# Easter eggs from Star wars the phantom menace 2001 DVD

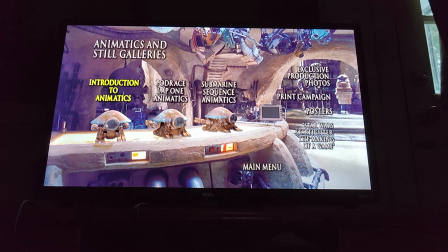[6:08]
Thank you.
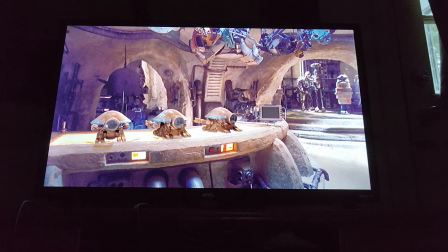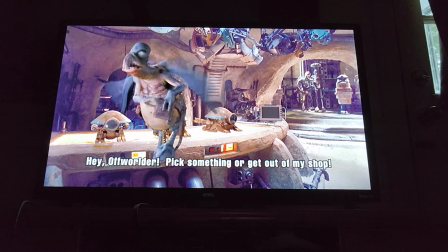[6:18] cominciato a hoppo, ma punti da nulla.
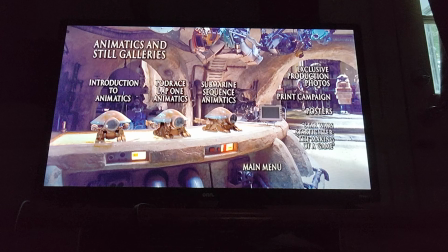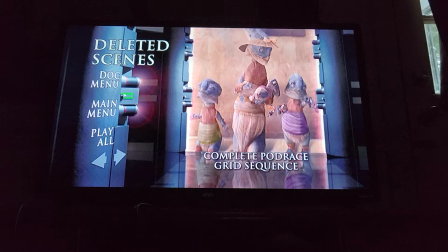The majority of the pre-pod race work is all new material that deals with introducing all the racers.
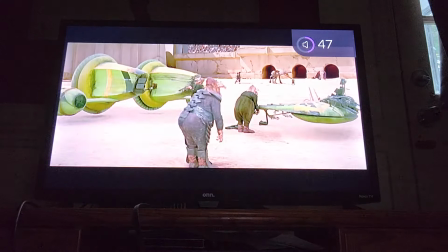[6:39]
We get to know a little bit more about the characters. When we would look at the characters, sometimes just the very physiology of the character would kind of suggest what that character is going to do. For instance, there's one character, Arc Bumpy Roos. He's a huge alien, he's about 8 feet tall. And so we tried to find a character model somewhere between John Wayne and John Goodman. You know, just this big, gregarious, likable guy who'd be waving. There was Alain Mack, not a really super bright guy.
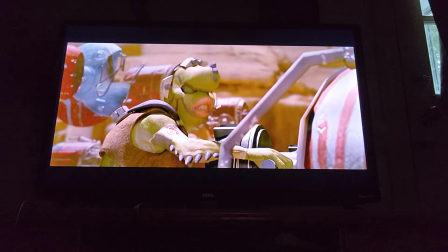[7:03]
He's kind of like a few fries or a Happy Meal. But maybe he was a mechanical genius who was really good at working on his pod.
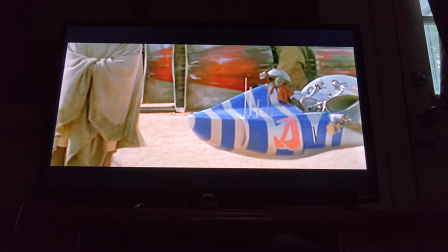[7:09] A newcomer, moving up from the minor wind leagues. First time, big time.
He's kind of a goose-like character, so we kept him very bird-like. And he just kind of looked like a goose.
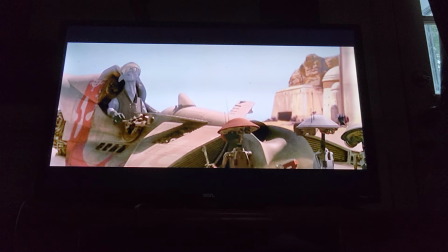[7:21]
When we were doing the shot of Odie Mandrell and the pit droids, animators, I guess, almost universally love Three Stooges, so we kind of had that in the back of our mind. It was definitely our nod to Stooges. In the pre-punk race, we get to know a little bit more about Rod Sterrell.
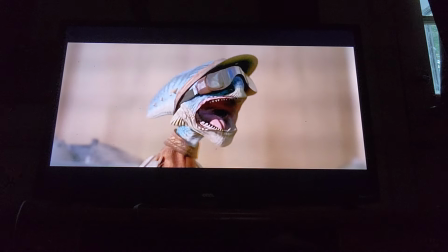[7:38]
We really approached him like he was a professional wrestler. He's a guy everybody likes to hate. But then on the other side of that, it cuts to his family who's there to cheer him on. And so you see the sweet little domestic scene of just like his wife and with the new baby. Rod Sterrell's family was something that George had a lot of input in. It was fun because you also get to take a look at the characters, take a look at the history, even if that was a little history that that Rod Sterrell had.
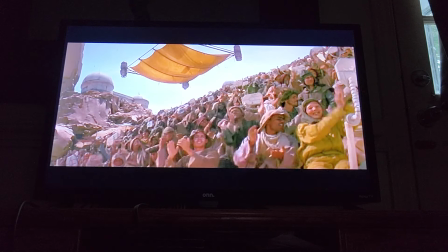[8:06]
When Jabba bites off the head of a frog and spits it into the gong, which starts the race, is a kind of a subtle event done tastefully for audiences of all ages. George stops the tape and says, I always thought of having a shot of a POV of Jabba and seeing the frog as it's coming towards his mouth. That was all George. And we all laughed and we thought that he wasn't serious, but I guess he was very serious. As is what when we're making the movie, we get a little over our, a little extreme in our sense of humor, and we had the shot of the actual frog about to be bitten. A lot of us thought it was funny, but it didn't make it into the movie. This did come from the fact that in Jedi that he did eat a frog. In that one, he ate the frog whole. I think we actually shot a little footage of the frog coming up toward his face, but it was a rubber frog and didn't really look too good at all, so we abandoned that idea.
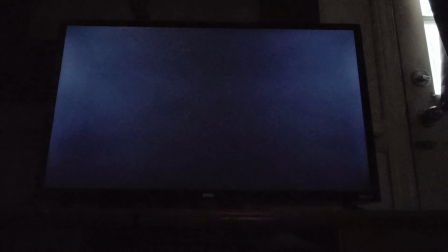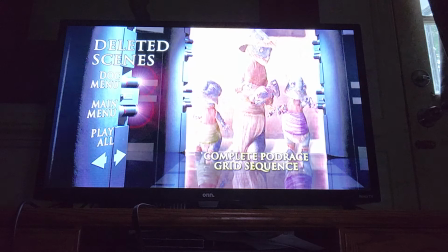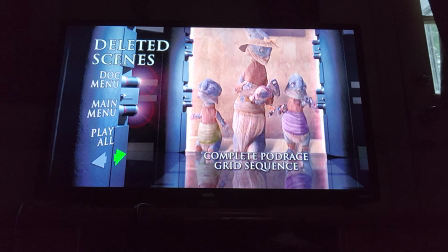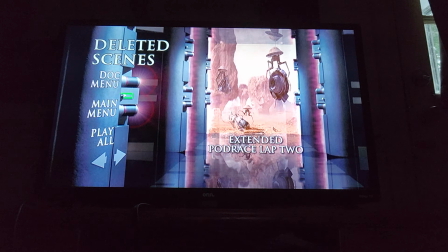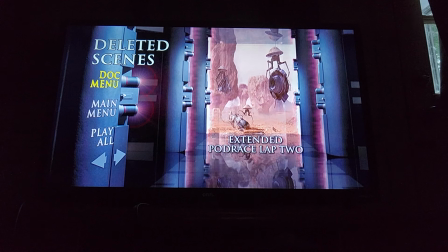[9:28]
I'm gonna take a break. Sorry, interrupted. The pod race for me was the milestone of the movie. One of my favorite things is a bit with the salvage droids.
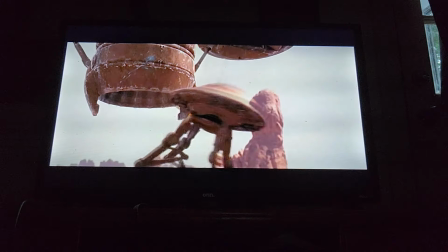[9:44]
The salvage droids coming in is, again, one of those kind of digressions that is amusing, but it didn't really move the story forward. I think one of my favorite moments in that is when Anakin comes sailing around the corner really fast and he collides with one.
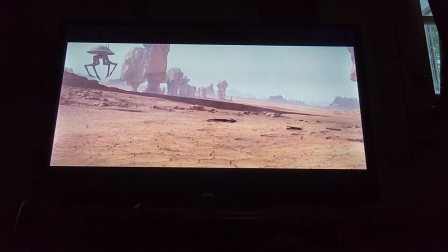[9:57]
And there's just a beat, and all of a sudden, like, the head drops in your feet. That scene was all about doing the timing correctly.
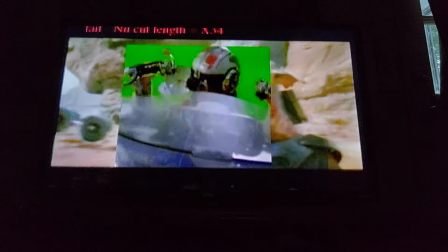[10:03]
That was really done by one of the animators once we turned it over them. When we got the first animatic of Team Toe, there was one shot. Let me get a visual aid here. He was face-on in a pod, and essentially, he was riding in here in the animatic.